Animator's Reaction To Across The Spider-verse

What's up everyone, welcome back, and today we're going to be taking a look at the brand new Into the Spiderverse trailer and breaking it down frame by frame. Let's go.
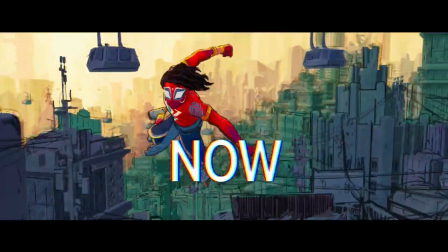You won't believe the amount of effort and detail that's gone into making every single frame of this trailer, so let's dive right in.
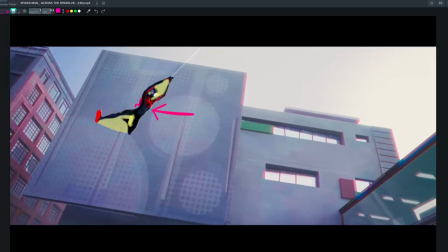(0:21)
First up, check out the negative space and clean silhouette of this pose. It's so easy to read and understand the movement.
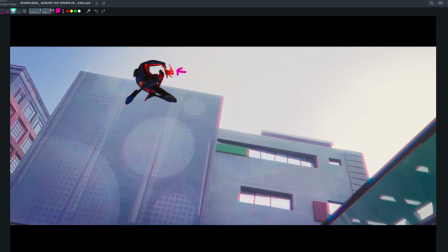(0:27)
And look at those smears. Did you notice how the smear changes colour from the leading hand, emphasising the action and leading the viewer's eye in that direction?
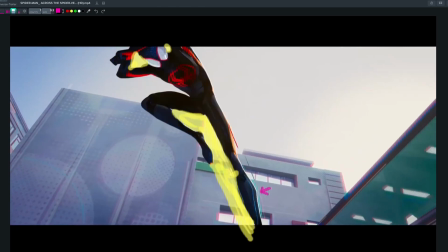(0:35)
And this use of negative space is consistent throughout all the poses, with a nice stretch in the leg showcasing all the energy that's gone into the pose.
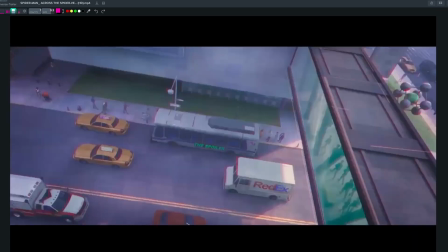(0:42)
Plus, these added smears further enhance the speed at which Miles is travelling. The camera lagging behind is also a great touch because this is something that happens in real life.
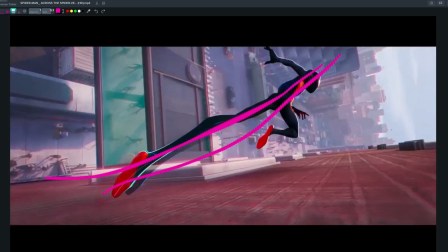(0:51)
And this pose with such a strong line of action, just look at that silhouette. It's a great example of a dynamic pose.
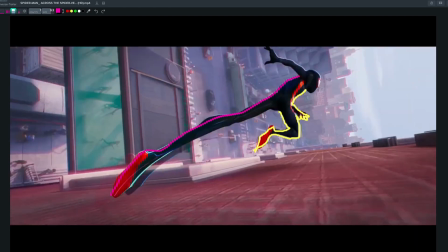(0:57)
You've got simple versus complex and it works great. This next scene showcases great character work.
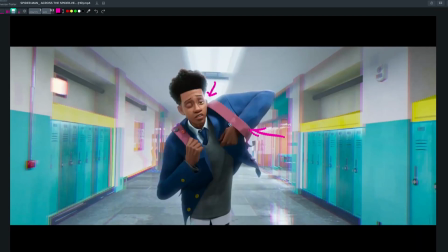(1:03)
Just in this pose alone you can see Miles is in a rush, struggling to put his bag on and his eyes are slightly shut.
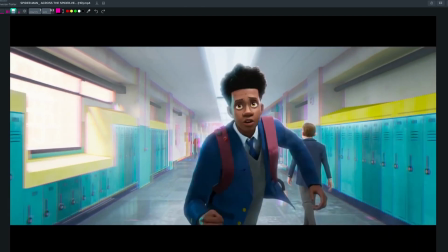(1:10)
Also, the way he runs towards the camera isn't in a straight line. It's kind of a zigzag pattern. It adds more character and visual interest to what would otherwise be Miles running to class.
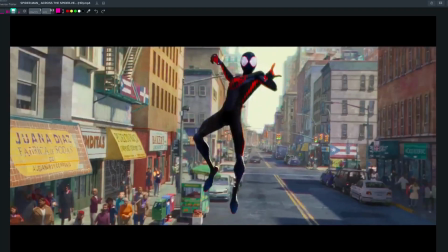(1:20)
And this web slinging scene is sick.
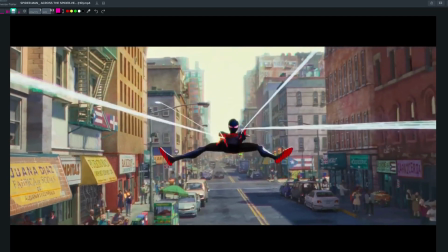(1:22)
Notice how the tip of the web is always pointing in the direction that it's going, and the rest of the web is curled up, anticipating the quick shootout that happens over a single frame.
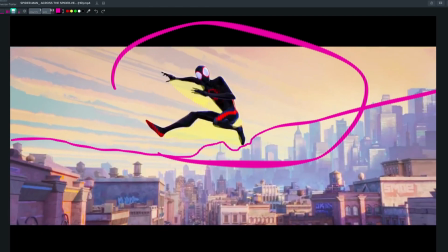(1:30)
Now, the use of negative space and the clear separation from the environment in this next pose is so effective, with a great style frame that follows.
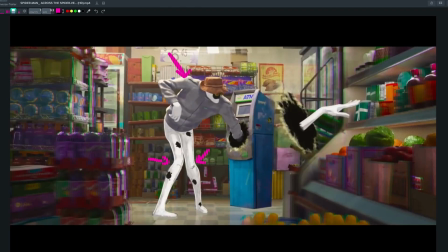(1:37)
And this posing of Spot, it's so awkward. It's not the same as a normal confident villain. His body language is almost nervous here. And this strange pose that's almost otherworldly.
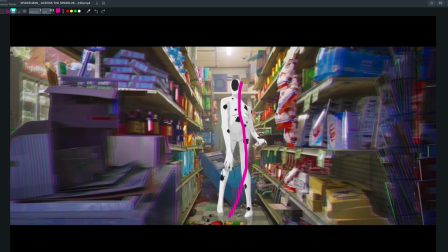(1:48)
There's a subtle S-curve in the line of action here with his knees pointing slightly inwards. It's very strange to look at and it's quite fitting for the character design we have here. Personally, one of my favourite details is coming up next, check this out.
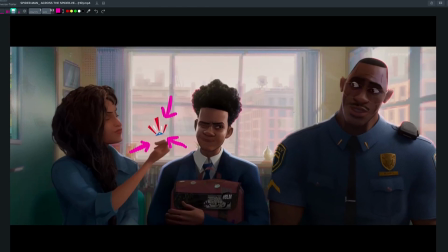(2:00)
When Miles' mum is angry at him for getting a B in Spanish, that snap VFX is the colour scheme of the Puerto Rican flag, and that's because she herself is from Puerto Rico. It's such a nice detail that emphasises her emotion and where it's coming from.
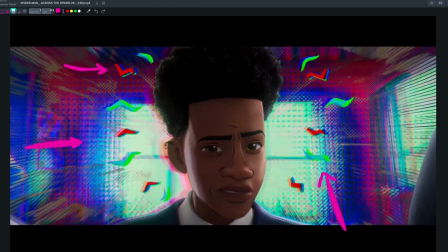(2:13)
Miles' spidey sense seems to have evolved or changed since the first film, which could be an indication of character growth or development.
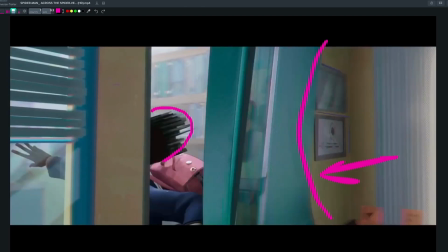(2:19)
Now this is a nice smear and the door mesh is slightly curved. This further emphasises the speed in which Miles is leaving the room.
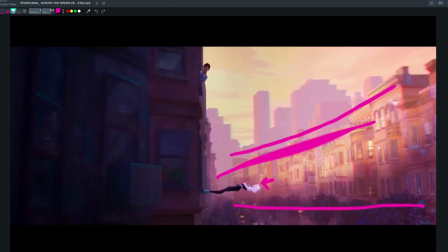(2:24)
Now the composition in this next shot is great with Spider-Gwen. Notice how the desaturated background makes it stand out.
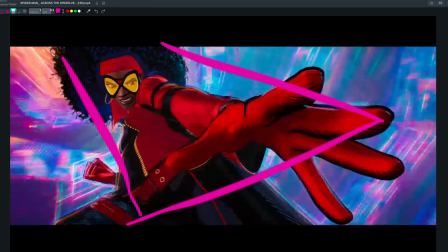(2:30)
This is a great dynamic pose for this next character, with very strong shape language, with a suggestion that something significant is about to happen with her left hand, and it does. Another similar pose with this character, with a bit of asymmetry on the left side, very dynamic. Now take note of this hand-drawn VFX, as you'll notice later in the trailer, the VFX slightly changed from universe to universe.
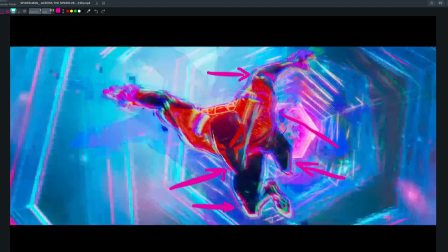(2:50)
Now this is a very sharp silhouette of Emmanuel here, very angular features, which is often stereotypically villainous, which to be honest would give the impression that he's the main antagonist for the film.
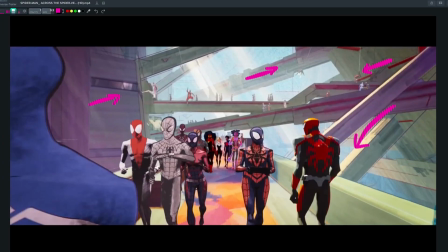(2:59)
Now look at the different ways that each character is traversing the environment. They're not all running in the same direction.
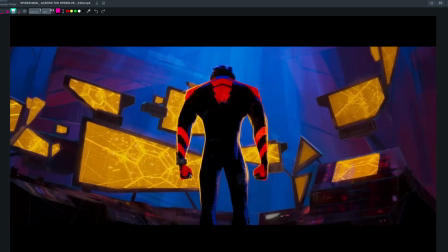(3:04)
Some of them are swinging, some of them are running, some of them are walking. Another example of the angular character designs, they're so sharp and villainous. If you look closely, you can see the line work making a very sharp point, making them stand out even more.
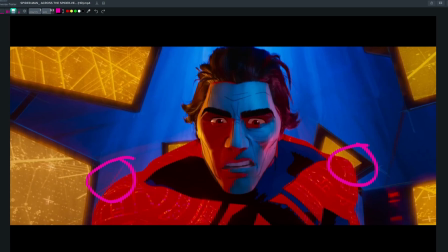(3:16)
Like here on the right side of the screen, you can see his shoulder actually quite rounded, but the line work adds that sharp angle right back in.
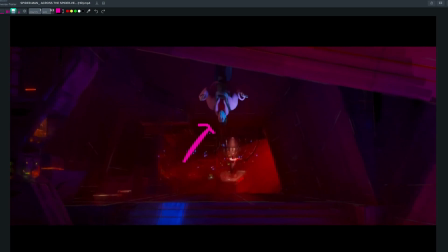(3:22)
Now this next shot of Peter walking on the ceiling adds a lot more interest instead of just having him walking on the ground.
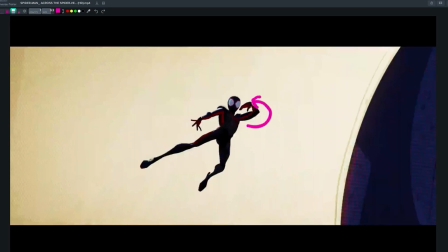(3:28)
Now this is another great web swinging scene. There's a nice silhouette here, and look at this.
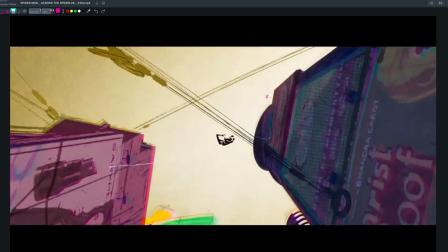(3:32)
Miles winds up and throws down, again with the left side and again with the right, each time slightly longer and more aggressive with each motion.
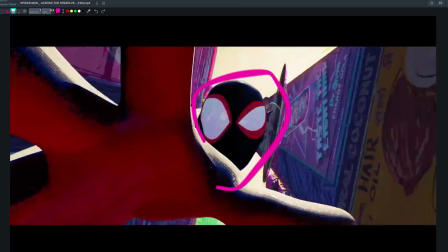(3:39)
The combination of these three movements is really nice and it's really easy to watch. And look at this at the end, Miles' face is still in view as his hand comes towards the camera. Now a common mistake would be to have the hand totally cover the screen, but leaving that gap with Miles' face shows us the emotion of the character at the same time.
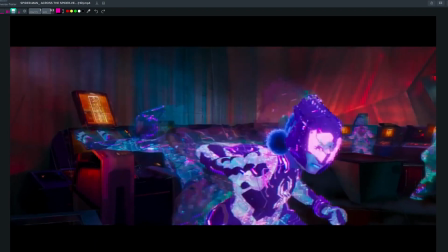(3:54)
This ghosting effect looks amazing. Here's more examples of Spider-Man 2099's angular design.
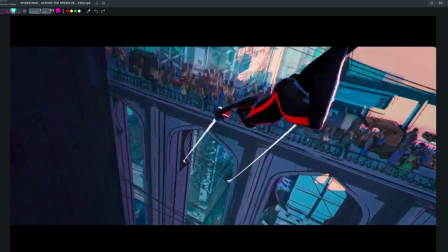(4:01)
You can really see the line work doing its thing here. This scene is a great example of body mechanics as Spidey swings through the scene and changes direction.
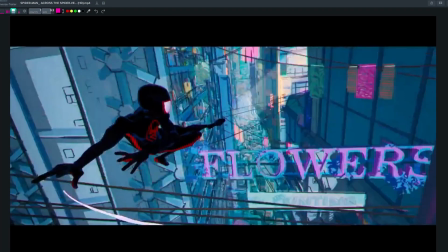(4:09)
You can see the tension of the webs as he pulls it with one of his hands and adjusts his body. He's not just rotating in mid-air.
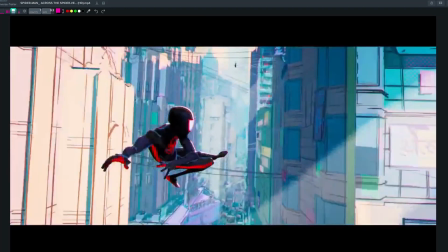(4:15)
You can see how he's moving and the physicality of each pose.
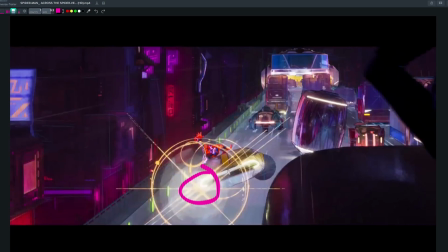(4:18)
And this is another example of how the VFX is different to the ones that were shown earlier, emphasising it's a completely different universe.
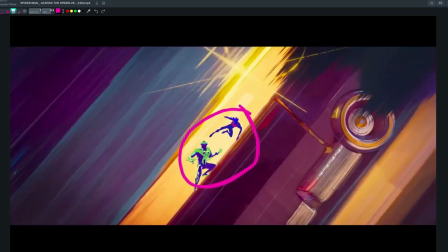(4:24)
Now there's a nice impact frame here, swapping the colours of the characters. It draws the audiences in and emphasises the impact on screen.
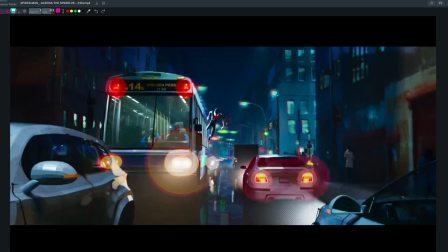(4:30)
This shot is quite similar to the shot in the first film where Miles is running along the cars in New York. Could be something similar, who knows.
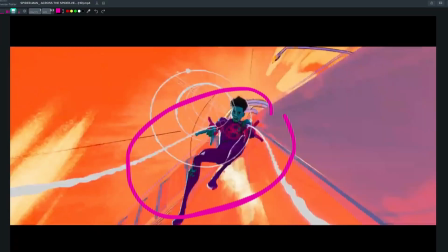(4:37)
Another style frame as the webs are shooting out of Mars's web shooters, and there's a second style frame as Manuel's slicing them up.
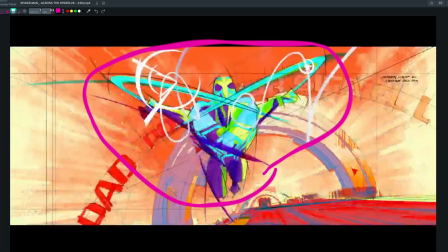(4:43)
Some nice smears in here too, showing so much energy in this movement.
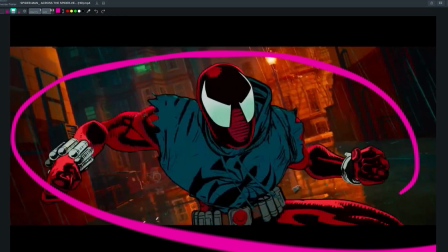(4:46)
This is a nice character design with Scarlet Spider, and it's something we see across the whole trailer, all these little touches to tie into the comic references.
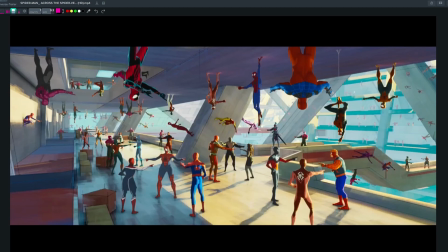(4:54)
These crowd shots have so much detail in them. Again, like we've seen in the rest of the trailer, there's so much variety in all of their locations. Some are hanging, some are standing, all of them are on different sides of the environment. Now this shot of Mars slipping through someone else's legs is great.
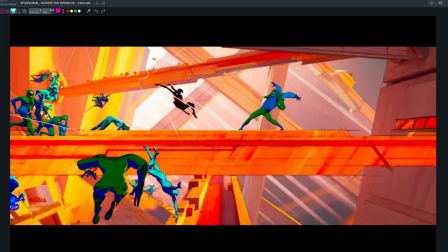(5:08)
Starts off with such a dynamic pose, the webs pointing in the direction that he's going in, then that stretch, each limb following the path of the motion he's going to take, so smooth.
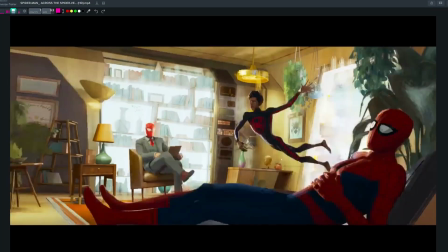(5:16)
Nice touch having this Rorschach spider on the therapist wall, and then in blast all the Spider-Men and women, and we even have a spider horse. That's it. Thanks for watching everyone, and if you're new here, please give this video a like and comment down below which is your favourite point in the trailer. I'd love to hear it. And don't forget to smash that subscribe button if you want to keep up to date with all things animation. I'll post new videos every week and you don't want to miss out. That's it for now, and I'll see you in the next video.